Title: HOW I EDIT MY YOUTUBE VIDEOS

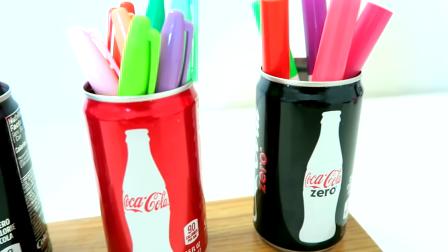(0:00)
Hello everyone! Today I'm going to show you guys how I edit my videos,
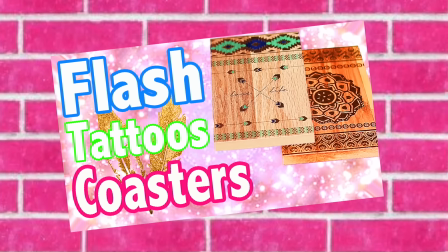(0:04)
and I know a lot of people don't really know what goes on behind the scenes of video editing, so I'm going to try to do this slowly. And really, a lot of people don't know how to edit, believe it or not.
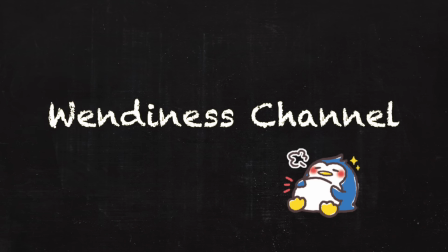(0:15)
A lot of YouTubers do not know how to edit videos, but they know how to add really cool effects and filters,
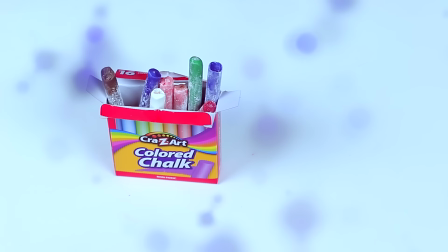(0:22)
so that's why the videos look so much better than it is.
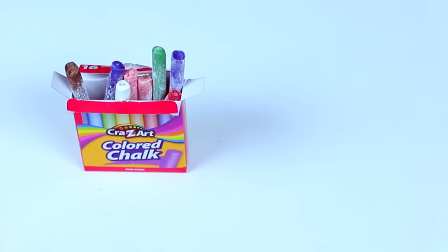(0:25)
And you kind of need like really cool effects in order to make the video come alive,
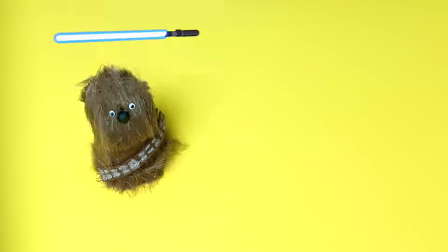(0:31)
and at the same time you want to make sure you edit to the music. I can't stress that enough.
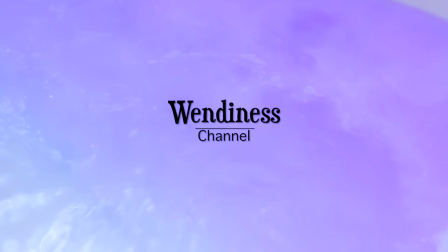(0:37)
So today I'm going to show you guys what I did. I went ahead and edited a video for next week, so you guys get to see an intro.
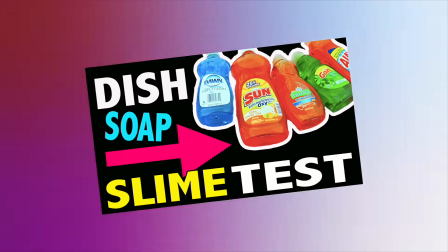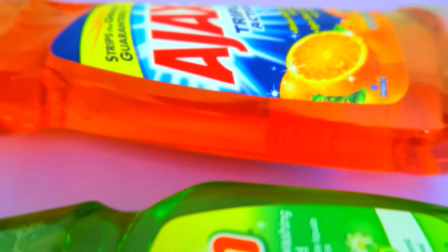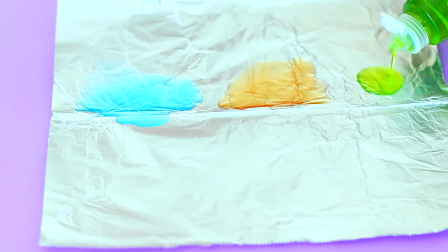(0:58) Favorite song, we sing along to the start of forever.
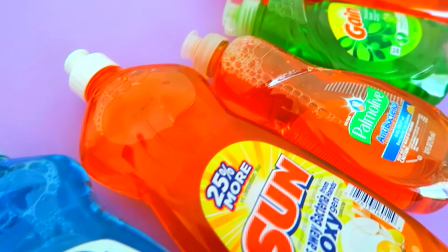(1:04) 'Cause after all this time, I'm still into you.
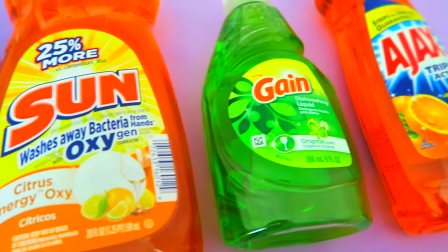(1:11) I should be over all the butterflies, but I'm into you.
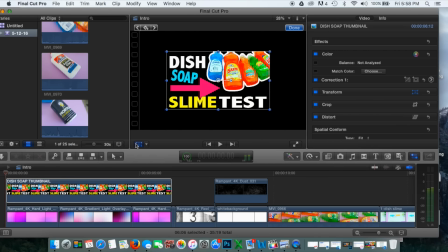(1:18)
Hey baby, Alright, so that was a sneak peek to next week's video, and what I did is I like to move my thumbnail, so I click on that little diamond sign and I set the starting point of where it's going to begin,
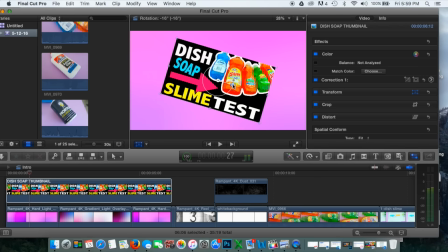(1:32)
and then throughout the actual timeline I would rotate the thumbnail so that it looks like it's moving,
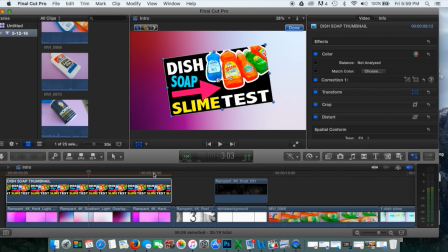(1:38)
so that way when you play it back it will be moving in one fluid motion.
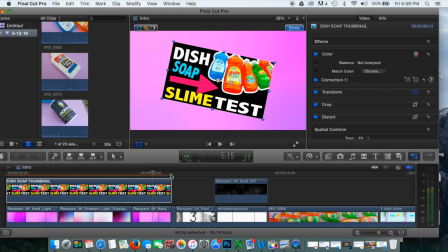(1:42)
And then I also put it against this really cool background, as you can see, this like really awesome purple background.
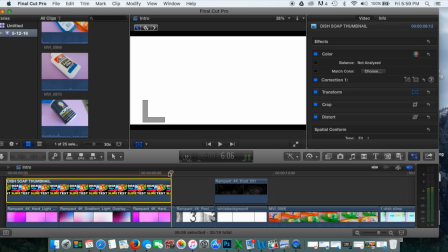(1:47)
And then you also just want to set an end point, because if you don't set an endpoint, then it just, yeah, you need to set an endpoint.
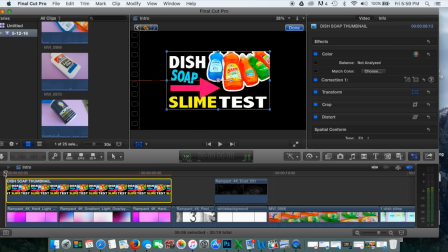(1:54)
And then you can also drag it out of the screen, so that way it will look like it just goes away when it's done.
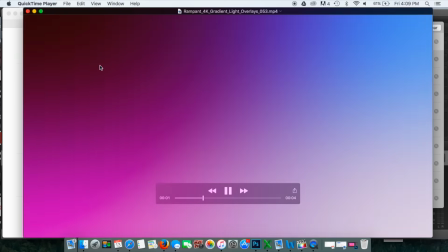(2:01)
A lot of YouTubers definitely do that in their videos. And then for this background, I got this from this website.
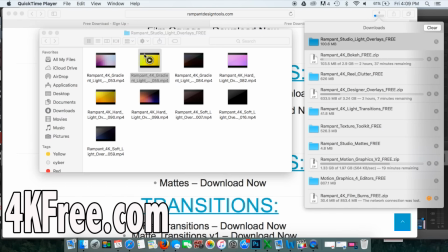(2:08)
They have like a lot of cool stuff.
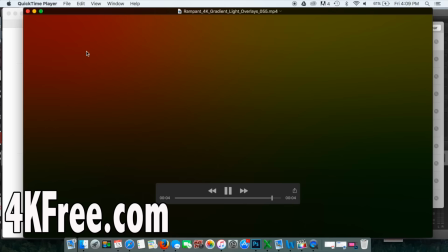(2:10)
Like all these backgrounds are like the gradient lighting backgrounds that they have, and I love it because I feel like I could use it as my intro.
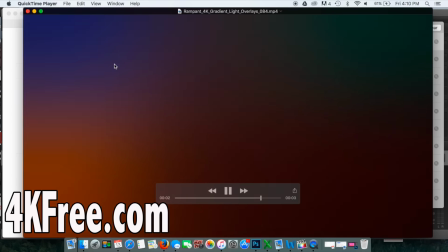(2:18)
You can use this as an overlay as well if you want to,
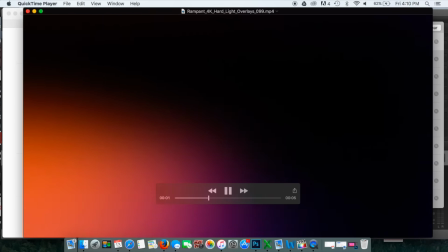(2:21)
but I really like the fact that it looks just super cool to add like text over or to add like video over.
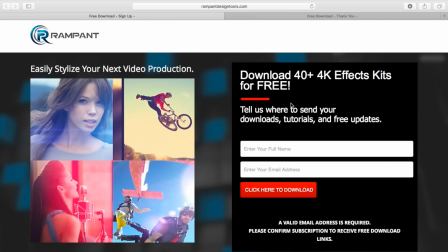(2:28)
And what you need to do is just sign up with your email, and they will send you a confirmation, and once you get that confirmation you will then get all the free downloads. So this is like all completely free, and they have so many different things that you can choose from.
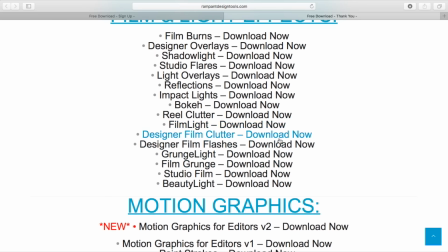(2:44)
So you can choose from like film burns, overlays,
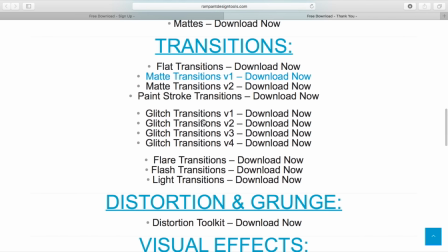(2:49)
lighting, transitions, even visual effects like monster toolkits where you could turn yourself into a monster.
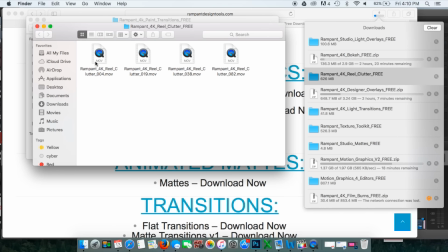(2:56)
I mean, they have some crazy effects on this website,
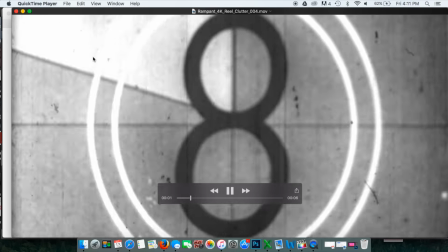(3:01)
and this one I'm going to be using a countdown because this was the next part of the video.
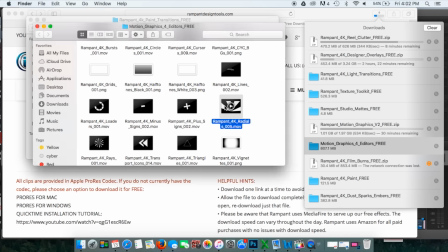(3:09)
Okay, so for that really cool little filter that I just showed you guys,
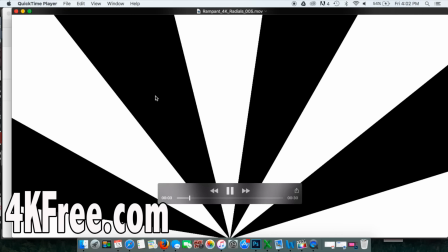(3:13)
I also got it from this website, and I like it because I feel like it gives motion to the video,
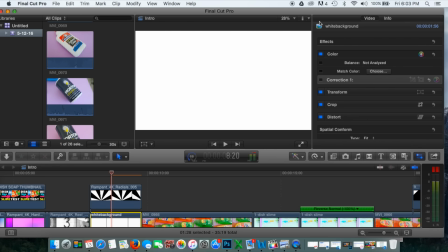(3:19)
especially when you have like a picture or a text. It's always good to have a background that's moving.
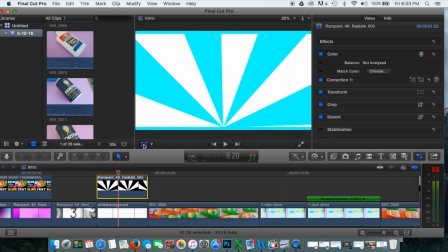(3:25)
And this one, I decided to change the background color. Originally, I had it over white.
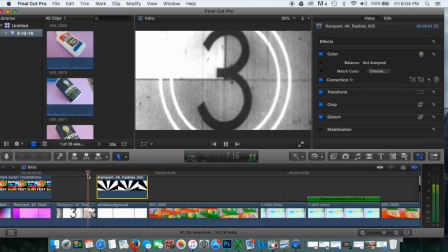(3:30)
Obviously, the white doesn't really show up on a white background, so I just went ahead and decided to change the white into a different color.
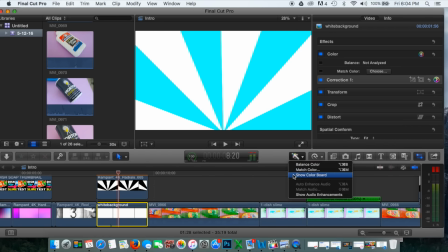(3:38)
Now, you can use this kind of blue color, but I realized my video kind of has like a purple theme to it,
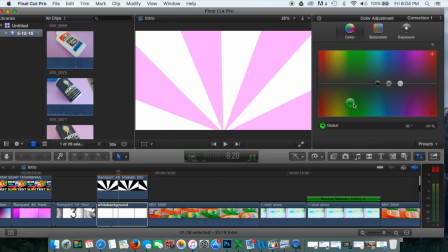(3:45)
so I decided to change it more like to a purple color. And that's one of the reasons why I like the files, because I feel like they're very customizable.
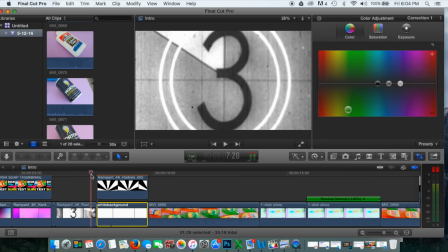(3:53)
The effects are all in 4K, and they can be used in HD 1080 or 720,
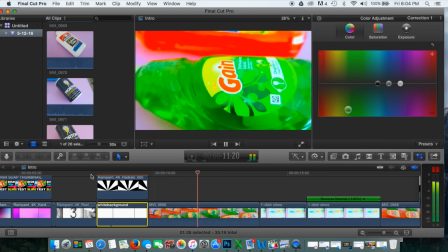(3:59)
and it works both on Mac and as well as PC.